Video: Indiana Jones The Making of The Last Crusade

It's a very original sequence, the notion that George and Stephen had about putting my father in the tank and me having
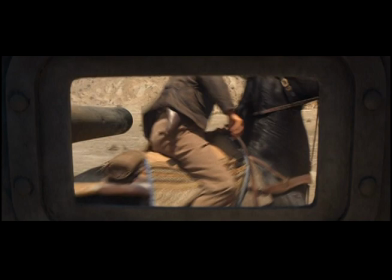[24:39]
to thus stop a tank and all of the physical opportunities
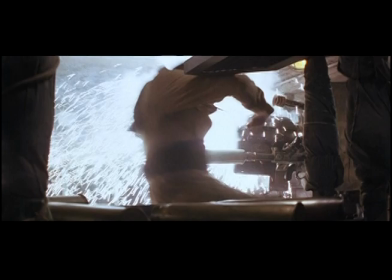[24:44]
that that presented for stunts and also joke gags. The scenes on the tank was originally scheduled for something like, I think it was two and a half days or something.
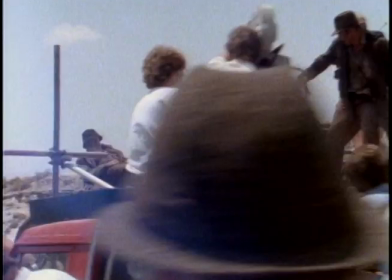[24:58]
And I think we went to about eight, or it might have been longer, ten perhaps.
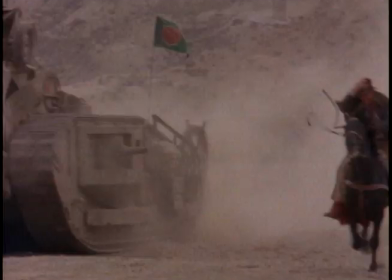[25:04]
But it didn't matter because there was a lot of invention with a lot of ideas and the kind of comedy that comes out of the reality of it.
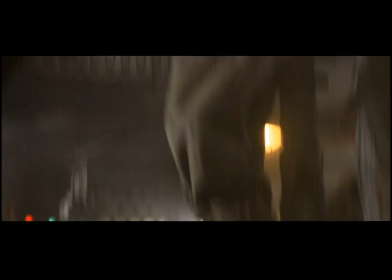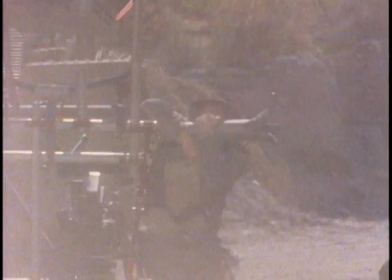[25:18]
When we started shooting, the scenes where Harrison Ford is hanging on the gun, we did all that through Harrison Ford.
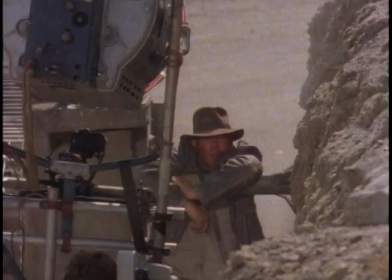[25:25]
We never used a stuntman. And we found this ridge of mud about eight feet high of a pathway along the top.
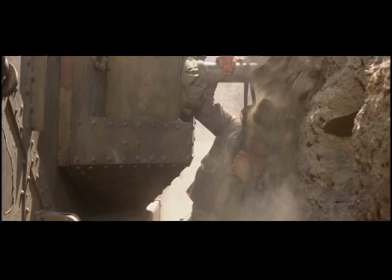[25:32]
And we had prop men running along the top with wheelbarrows, tipping clay and dirt on top of Harrison Ford as it was going along to make it look more exciting.
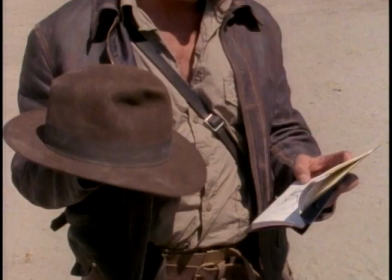[25:43] Here we are. It's just after the big explosion, we turn left. You got that? Good.
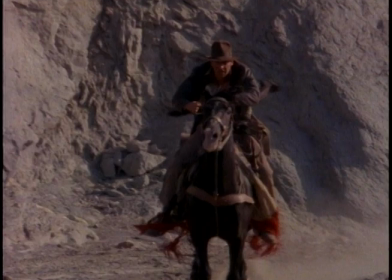[25:48] Don't keep blowing off, because I can't use the parts where it comes off his head. OK, boss.
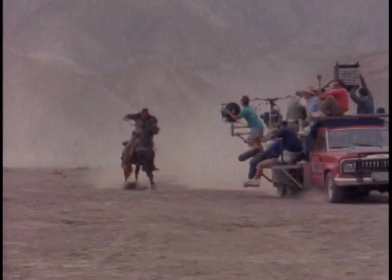[25:55]
The hat was always coming off.
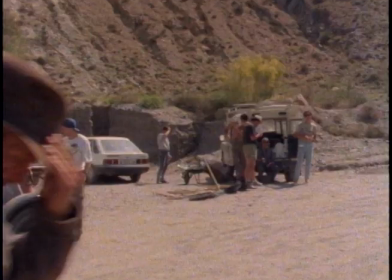[26:01]
But pull it down as tight as you can, and stop when it flies off, and start all over again.
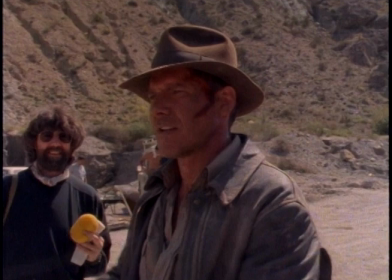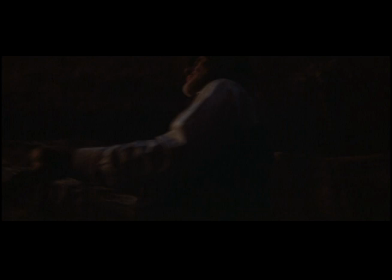[26:14] That should do it.
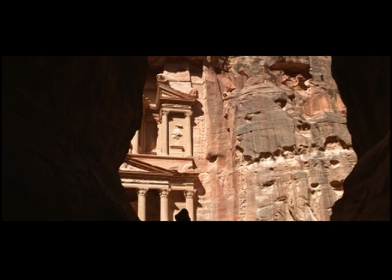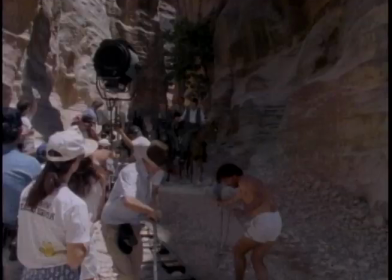[26:27]
Well, it was great to shoot in Jordan. David Lean had shot Lawrence of Arabia in Jordan, and we were guests of the Royal Palace in Aqaba. We were guests of King Hussein and Queen Nora, and they treated us great. We actually stayed at the Royal Palace for the five, six days we were shooting at.
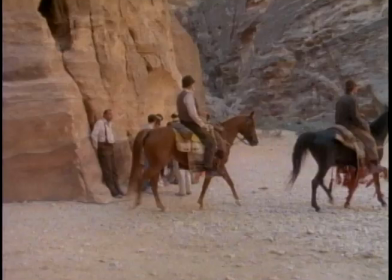[26:43]
Queen Nora with her kids drove me to location a couple days, and even though we couldn't, like we did on Temple of Doom,
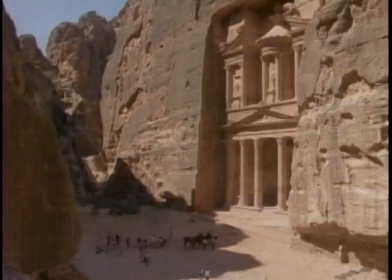[26:51]
walk in Sir David's footsteps, we were able to shoot at Petra, which was an amazing piece of architecture architecture just cut right into the sandstone canyon walls.
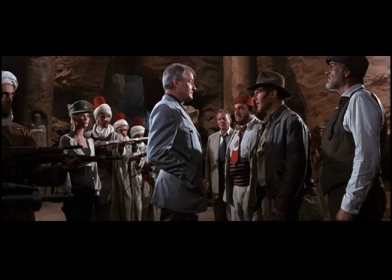[27:01] Step back now, Dr. Schneider. Give Dr. Jones some room. He's going to recover the grail for us.
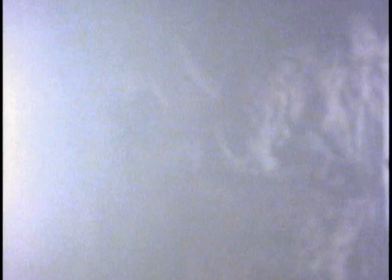[27:09]
I mean, this is a great drama to tempt a director to say, I'll make that movie.
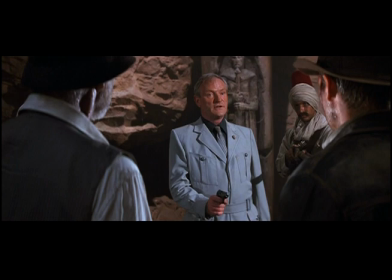[27:13]
To prove whether you believe or don't believe the myth of the grail,
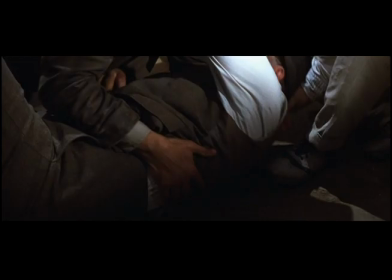[27:18]
Donovan turns the gun on to Daddy and shoots him right in the stomach, and he falls over.
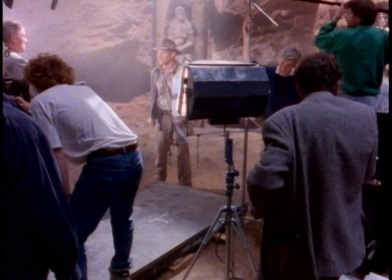[27:24] The healing power of the grail is the only thing that can save your father now. It's time to ask yourself what you believe.
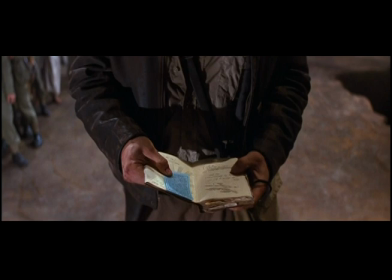[27:32]
Now, Indy has a finite amount of time to discover the grail, the cup of Christ,
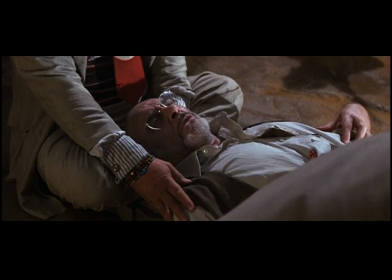[27:38]
and to bring back the healing liquid to feed the father and to pour over the bullet hole, and to make it all go away.
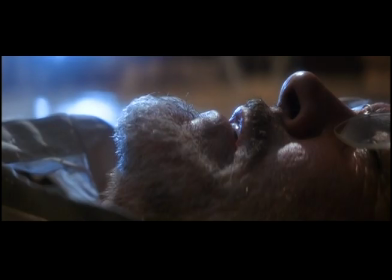[27:45]
It's redemption. Redemption of the soul, redemption between a father and a son.
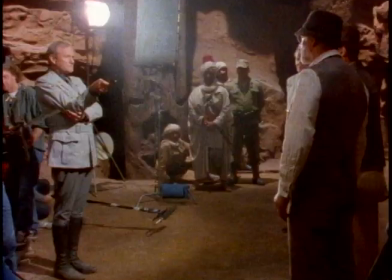[27:49]
And that's when you know a story is working, ...when you have that kind of drama, and you can shoot one of the leading characters.
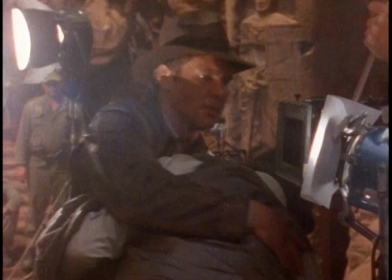[27:57]
Well, it was a little tricky, and we were all a little nervous about that. You know, that sort of evolved in the script...
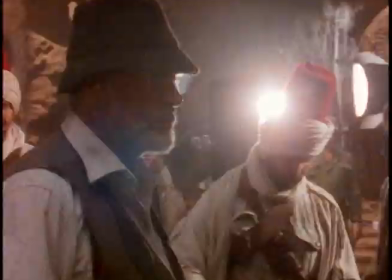[28:02]
...before we actually took that chance. So it seemed very logical to connect it that way... ...and have the extra pressure on at that point of Sean Connery dying...
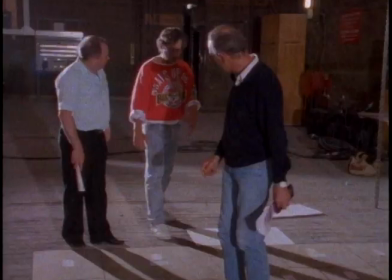[28:11]
...and Indiana Jones having to get the grail and get back in order to save his father.
He's got to make a jump to the eye.
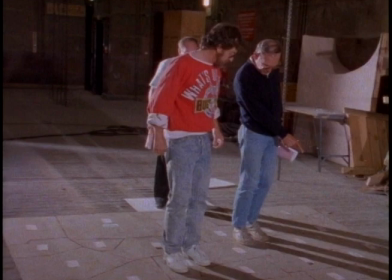[28:17] He's got to really hope it works. And he goes, I, and it works. Okay, the I holds. What's the next word, E?
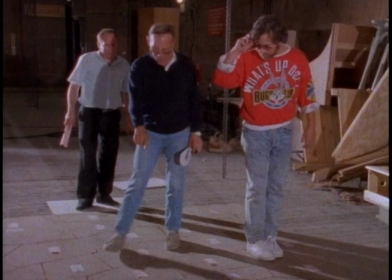[28:23] E across there. E and E. I can't get him too far. Good, that's good. He goes here to the E, then H. Three on the H there.
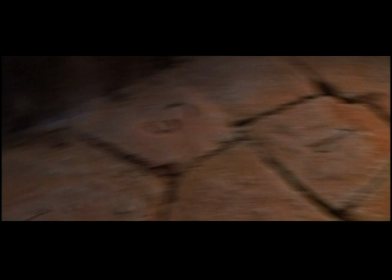[28:29] Let's make the H where the F is, so it's a longer jump. Okay.
Well, you know, Indiana Jones and the Last Crusade, the whole movie, thematically, is about leaps of faith.